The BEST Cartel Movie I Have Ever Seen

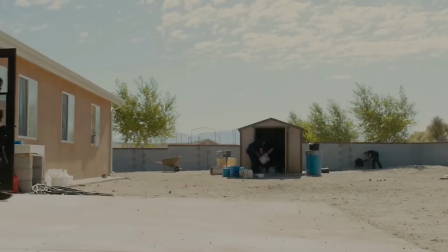261s
Still disturbed by what he's witnessed, Reggie has to step back outside to vomit again, where he sees two police officers searching the shed.
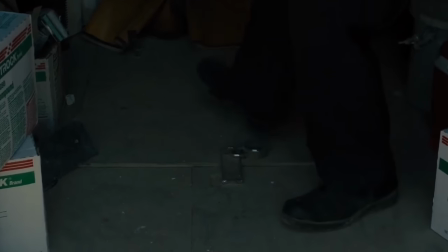268s
Under the contents of the small shack, they find a locked trap door and call for help. As Mesa heads for the door to see what was found, the shed suddenly explodes.
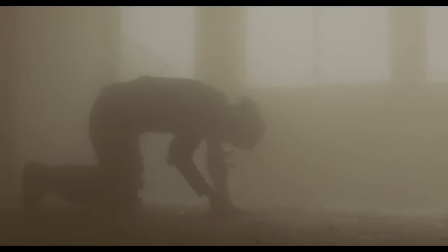276s
Knocking Mesa to the floor as dust fills the room. As she gets to her feet, we see the damage done by the blast.
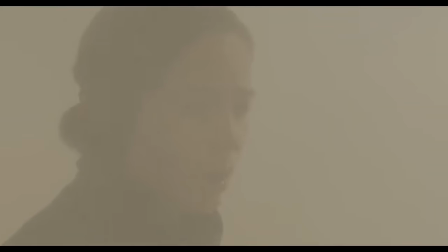281s
Viscera lies at her feet whilst wounded officers frantically crawl around, desperately seeking help. yet more carnage at the hands of the cartel.
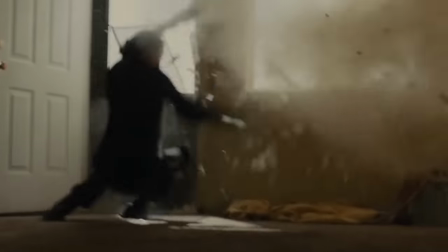289s
Although extreme in its approach, the shootout and bombing bears a resemblance to some of the incidents between US law enforcement and the cartels across the border.
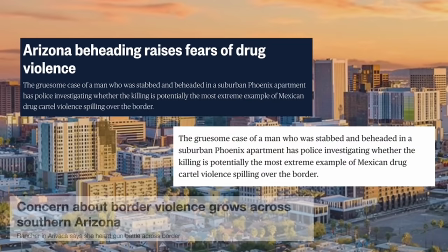297s
Phoenix in particular has been a victim of multiple shootings and bomb threats, and in setting its opening act there,
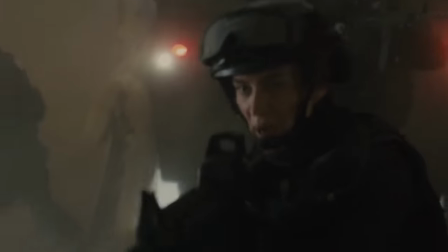303s
Sicario tells the audience just how substantial the cartel threat has become domestically.
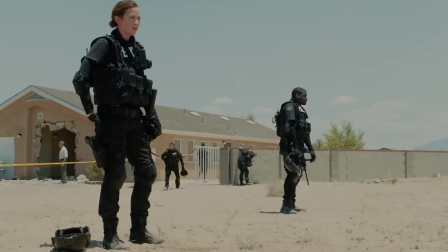307s
It's after the bombing that our intro ends, having introduced us to Kate and her background in the FBI as well as showing us some of the distressing cartel imagery I spoke about in the intro.
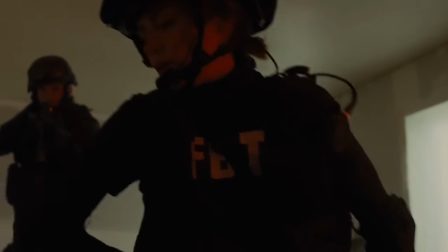316s
The contrast of the small American suburb against the brutality of a drug cartel is stark and sudden and the reactions of the FBI officers likely mirror the shock of the viewer.
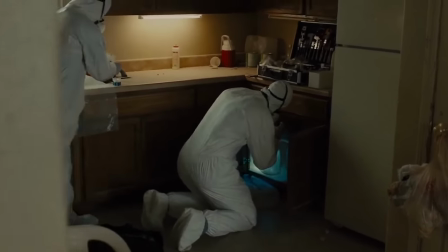325s
The sight of a building filled with corpses is disturbing enough but before you have a chance to properly process what you've just seen,
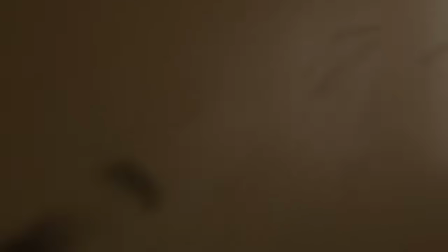330s
the explosion of the shed quickly reminds you of the clear and present danger of the cartel. Whilst most cartel media focuses on their South American presence,
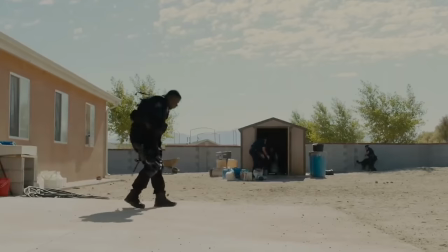338s
Sicario immediately establishes their presence within the United States, doing away with the safety the country has normally represented in the genre.
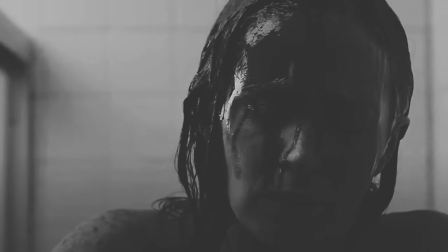345s
Following on from the morning's tragic events, we see Mesa in the shower as she attempts to clean a wound on her head,
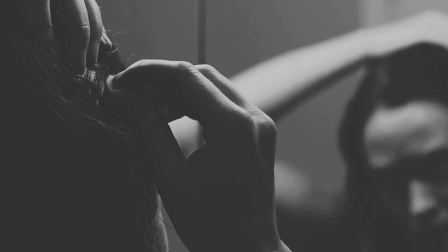350s
the blood washing over her embodying the weight she feels from those who lost their lives today. Given her close involvement to the attack and her tactical expertise,
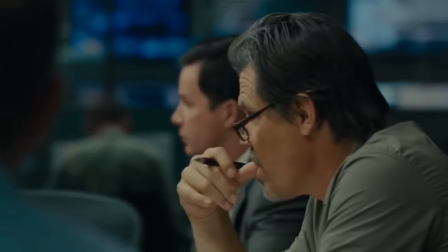357s
Kate is summoned by her superiors to volunteer for a specialist anti-cartel task force, led by Josh Brolin's Matt Graver.
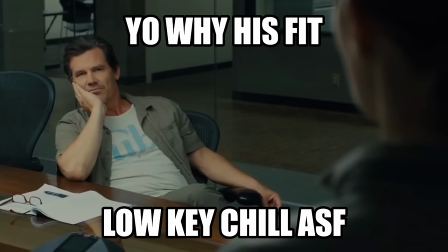363s
Graver tells her his task force is designed to hit back at the cartel kingpins responsible for the previous day's attack,
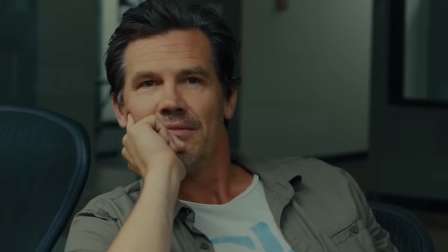369s
although the details are sparing, with the concept of revenge clearly drawing Kate in.
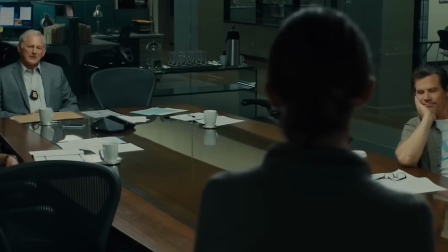374s
Despite her desire to join, Kate has to volunteer herself for the operation, hinting at the shady, off-the-books nature of the task force.
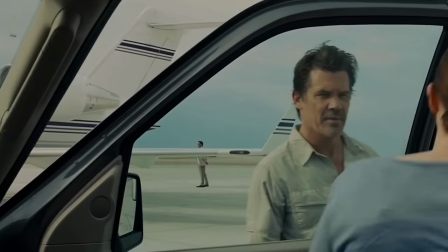380s
After signing up, Kate travels with Graver to board a private jet, where she's told they're headed to an airbase in Tennessee.
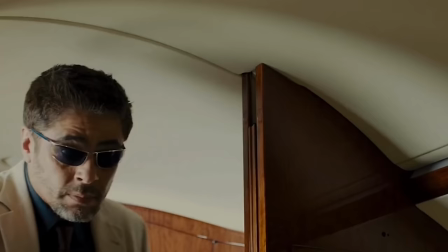386s
It's here that we first meet Alejandro Gillick, Benicio del Toro's character, as he boards the plane alongside Kate and Matt.
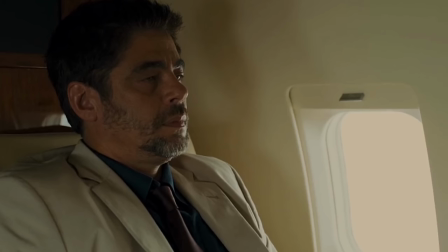393s
Wearing a beige suit, Gillick waits for them at the runway, already hinting at his separation from the rest of Graver's agents.
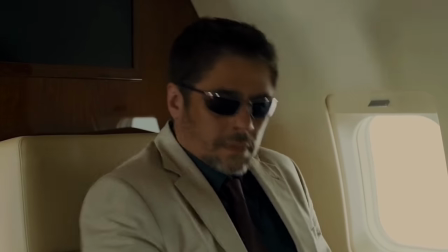398s
He says very little to Kate as they prepare for takeoff, and when she presses him for any information she may need to know, he simply tells her, you are asking me how a watch works.
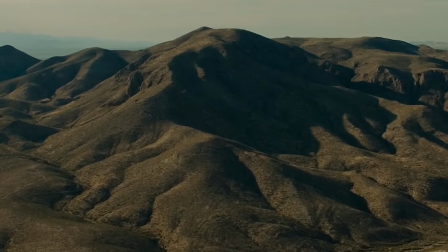406s For now, just keep an eye on the time.
Kate is pretty clearly a fish out of water in this situation, and she begins to suspect that she's involved in something she's ill-prepared for.
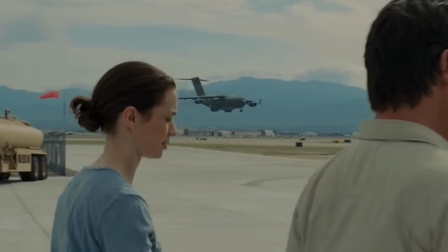414s
Given the audience has thus far followed the story through her eyes, their questions are no doubt piling up alongside hers, only adding to the building sense of mystery that surrounds Graver and his mission.
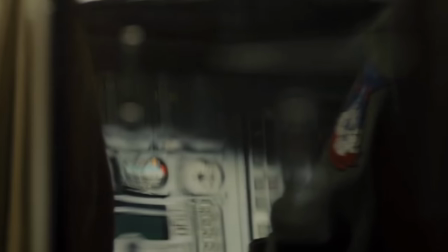423s
Despite her reservations, Kate's devotion to the cause encourages her to carry on, willing to set aside her questions in pursuit of what she thinks is right.
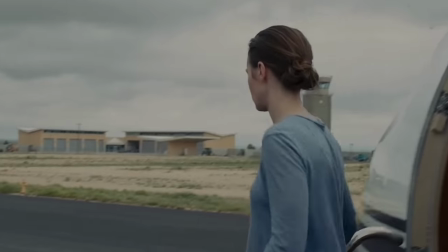430s
Once they've landed in Texas, Kate realises they've arrived at a military base, but she keeps her questions to a minimum as she meets with another one of Graver's colourful agents.
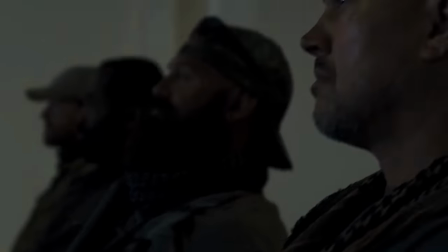439s
Here they meet up with soldiers from Delta Force and the US Marshals. They're briefed on their mission.
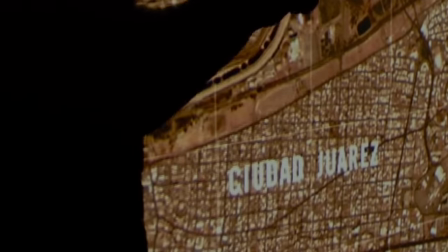444s
They'll be travelling into Juarez to extract a cartel figurehead and bring him back to the States for questioning.
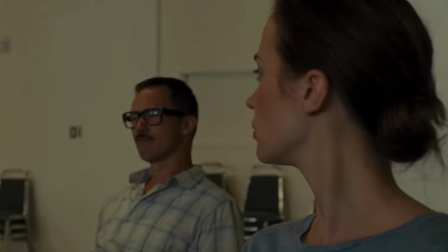448s
They're told to trust no one who they can't see in that briefing room, as even the Mexican federal troops could be compromised by the cartel.
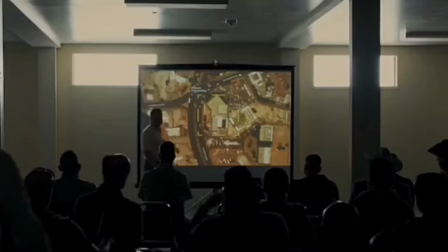454s
Their convoy will take a relatively straightforward route, but the traffic at the border crossing represents an opportunity for a cartel ambush.
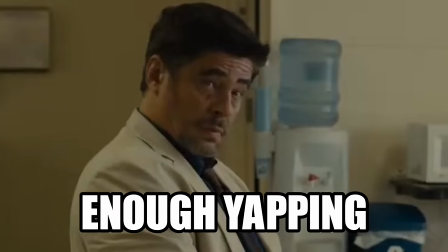460s
After the briefing, Kate again presses Alejandro for information. He reveals he used to work in Juarez as a prosecutor, a position that likely put him in the cartel's sights.
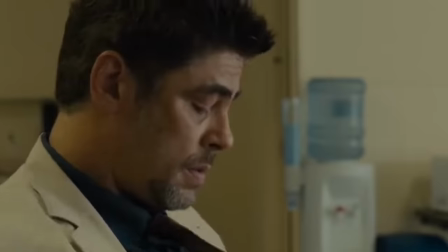469s
He's again evasive about who he works for now, but he does reveal he was sent to Graver's team from Colombia.
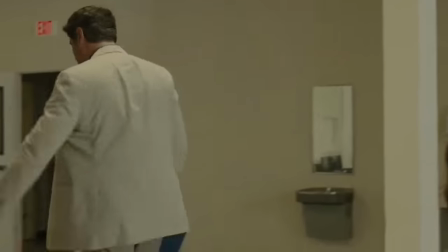474s
He leaves Kate with yet another cryptic piece of advice.
Nothing will make sense to your American is, and you will doubt everything that we do, but in the end you will understand.
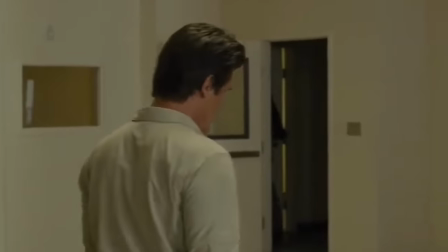482s
Desperate for some answers, Kate presses Graver to tell her if he's CIA or not, but he again shuts her down.
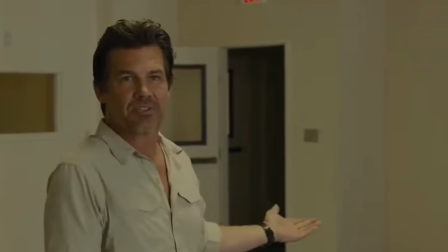488s
Her devotion to doing things the right way compels her to challenge him,
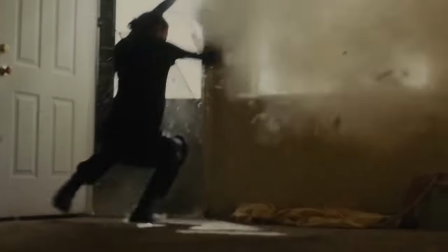491s
but he again holds revenge for those responsible for the Arizona incident over her head, and she eventually gives in, gearing up for their trip to Mexico.
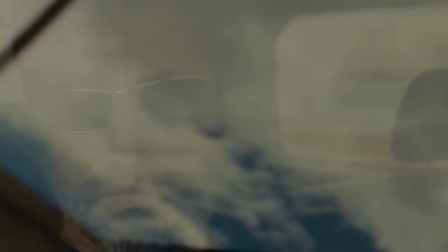498s
Loading into a convoy of vehicles, the Americans and Alejandro cross into Mexico and join up with the federal troops.
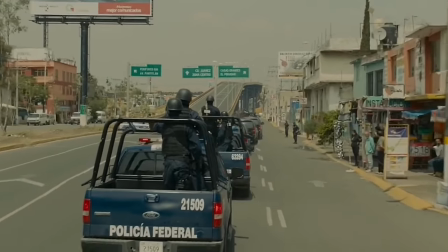504s
As they travel, dozens more vehicles join them, all carrying heavily armed soldiers, really selling just how dangerous of an environment Juarez is.